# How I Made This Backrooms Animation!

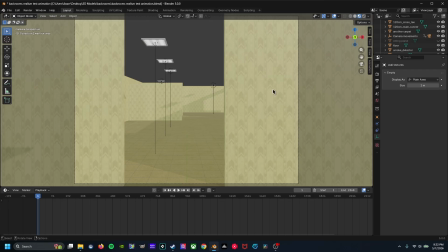8:02 As you can see the resemblance in the frame, which I'm probably panning right now in editing.
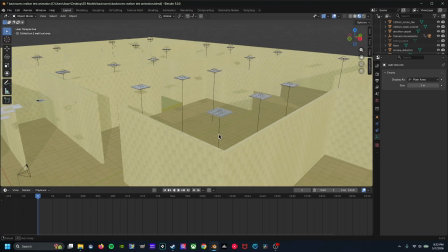8:09 But yeah, so I wanted to base off like the first few
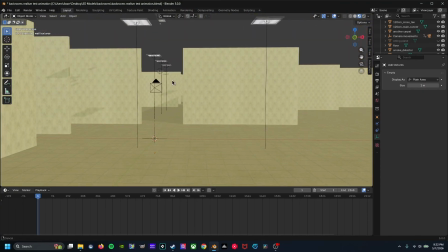8:15 parts of the animation based on the original image,
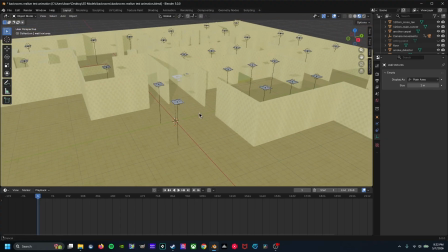8:18 because I feel like that would be a cool idea. And I basically just built off of that.
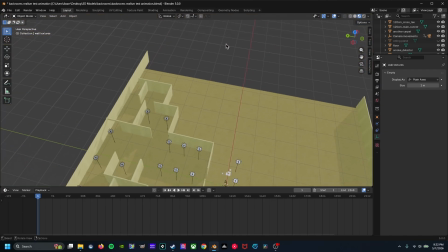8:24 I built the original image room, and then obviously since he looks down this hallway, I had to hide this or else he'll be looking into the void.
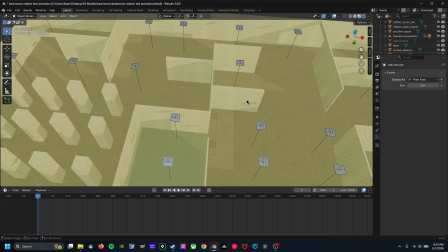8:33 So that's really all you do, is I just kind of hid stuff that
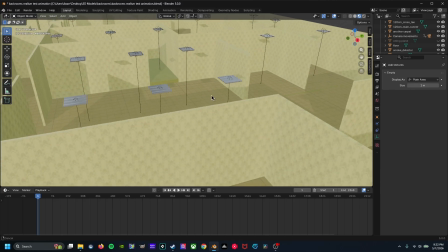8:39 he's not gonna see, which is kind of a big part of animation. You can just hide everything because it won't show in the final animation.
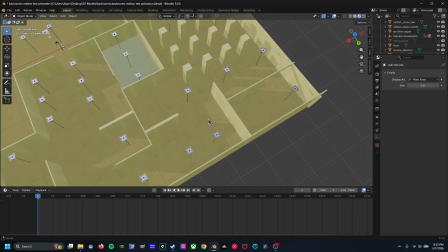8:46 So eventually I was making this long hallway, and then I realized that I was looking at more at Backrooms images,
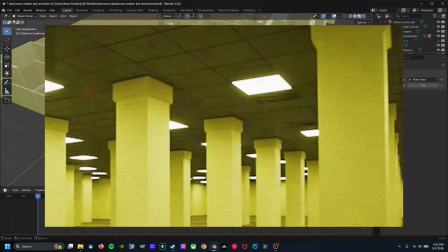8:52 and I was like, oh, they have a bunch of pillars and solid objects. It's not like just plain walls.
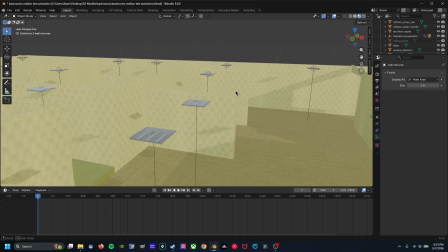8:59 And also I added some variety by adding like not fully height walls, like that one's lower than the rest.
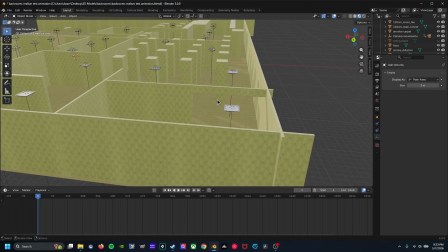9:09 So, and along with these doorway entryway rooms, those ones are also pretty common, so I eventually added those.
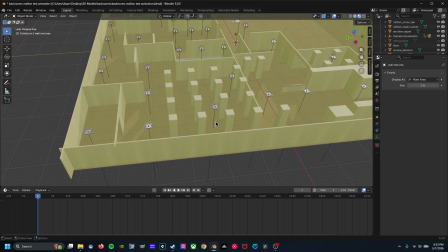9:17 And then since this was just a test animation, I wanted to just make like a little pillar room to test what that would look like.
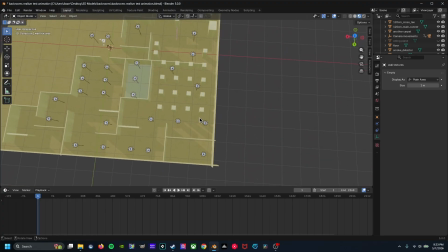9:23 So that's what I did here. I basically just copy and pasted them so they're all symmetrical.
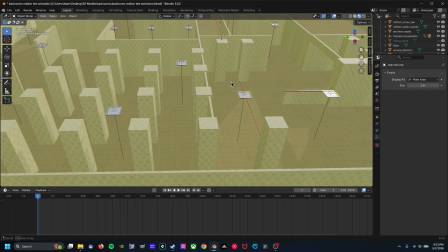9:29 And then I wanted to add like this little bump, because right here in some Backrooms animations I
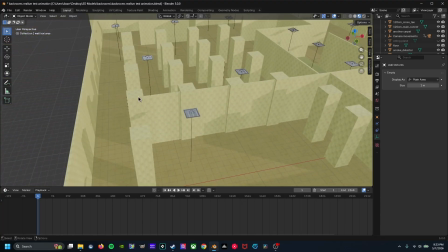9:36 remember that there is some areas with these pillar bumps, and I just wanted to add that.
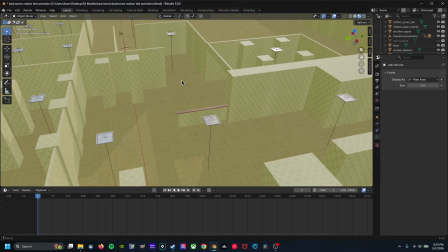9:42 Kind of feels liminal, I guess, if you want to put it that way. And then of course we had to add the wooden half wall right here.
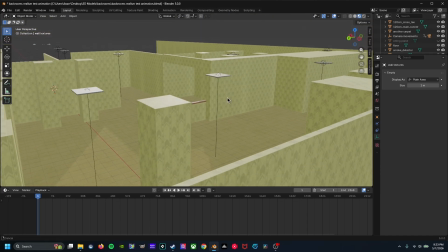9:49 I really don't know what it is about this, but I just really enjoy this area right here.
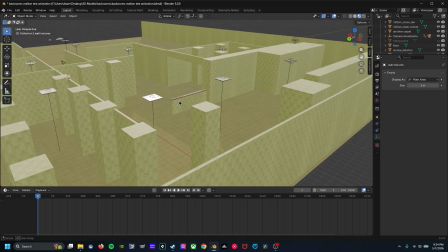9:56 It just feels really awesome because it's just popping out.
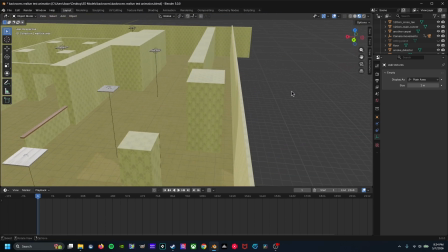10:00 And once you enter this area, I was once again thinking, oh, in the back rooms, there's also a bunch of random cracks in the walls.
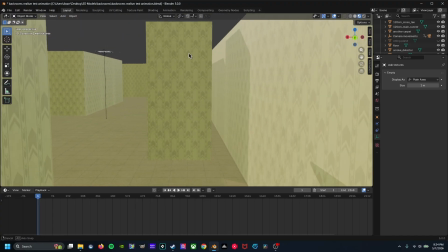10:09 So I added this really narrow gap along with this other narrow gap right here.
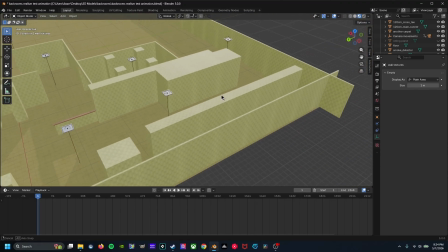10:13 And then I wanted to add some sense of mystery as a test of zooming in, because, you know, once again, this is a test animation.
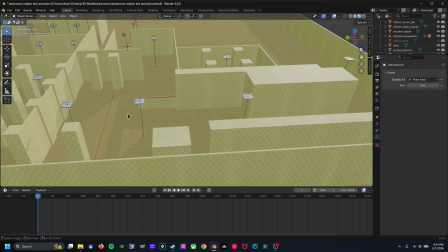10:21 So I wanted to test what it'd be like to zoom in the VHS.
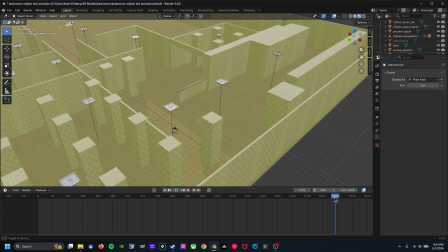10:26 So, as you can see right here, the camera does zoom in, and I made this long hallway on purpose so that it could actually,
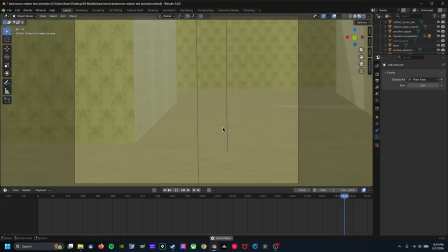10:34 basically, you know, just test what it would look like. And I,
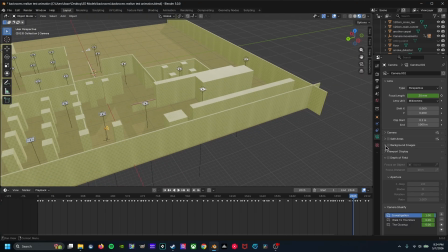10:41 if you're wondering, I used the camera Shakeify close-up keyframe,
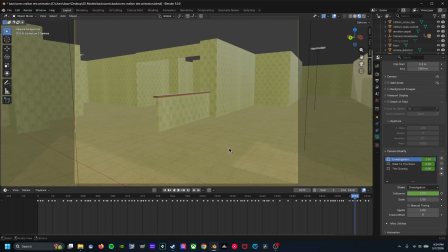10:48 because the whole thing is shaky
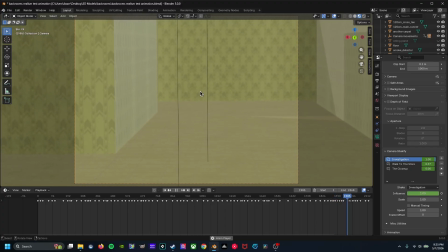10:53 because he's in investigation mode, but when he zooms in, it's a lot more steady because I switched to the close-up.
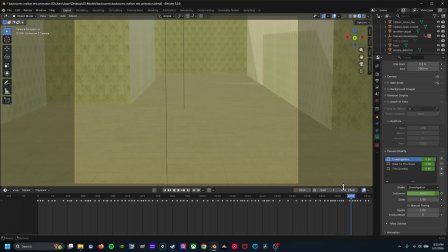11:00 But I felt like the close-up was a lot more steady than it was, that it would make it feel more robotic.
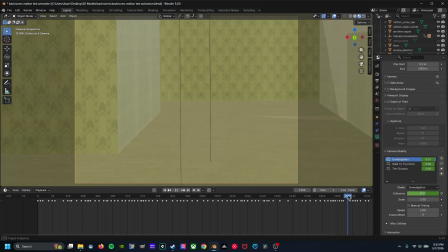11:09 So I actually, instead of putting investigation at 0, I put it at half. So it still keeps that unsteadiness, which makes it feel more human.
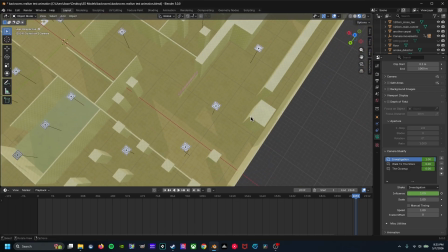11:18 But yeah, so going on, I just wanted to add some random stuff because it felt pretty empty there.
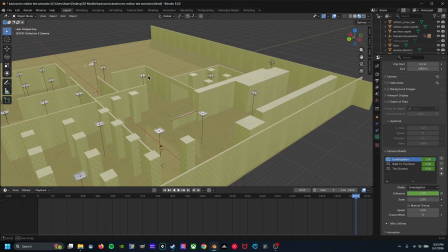11:26 Added a bunch of pillars and then just another room filled with stuff for like shadows.
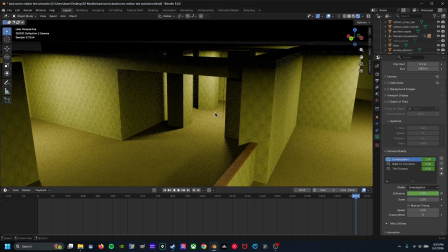11:33 Just wanted to test that out too. As you can see, looks pretty good just with a single light in the middle.
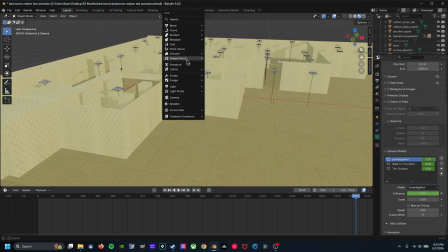11:41 And yeah, so that is basically how I created this.
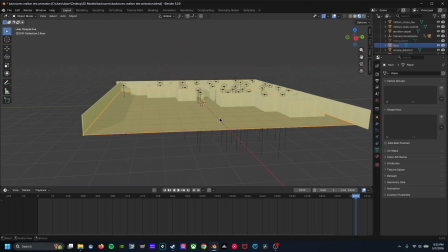11:48 Oh yeah, and this carpet is literally just a plane with the same thing, the scaling thing.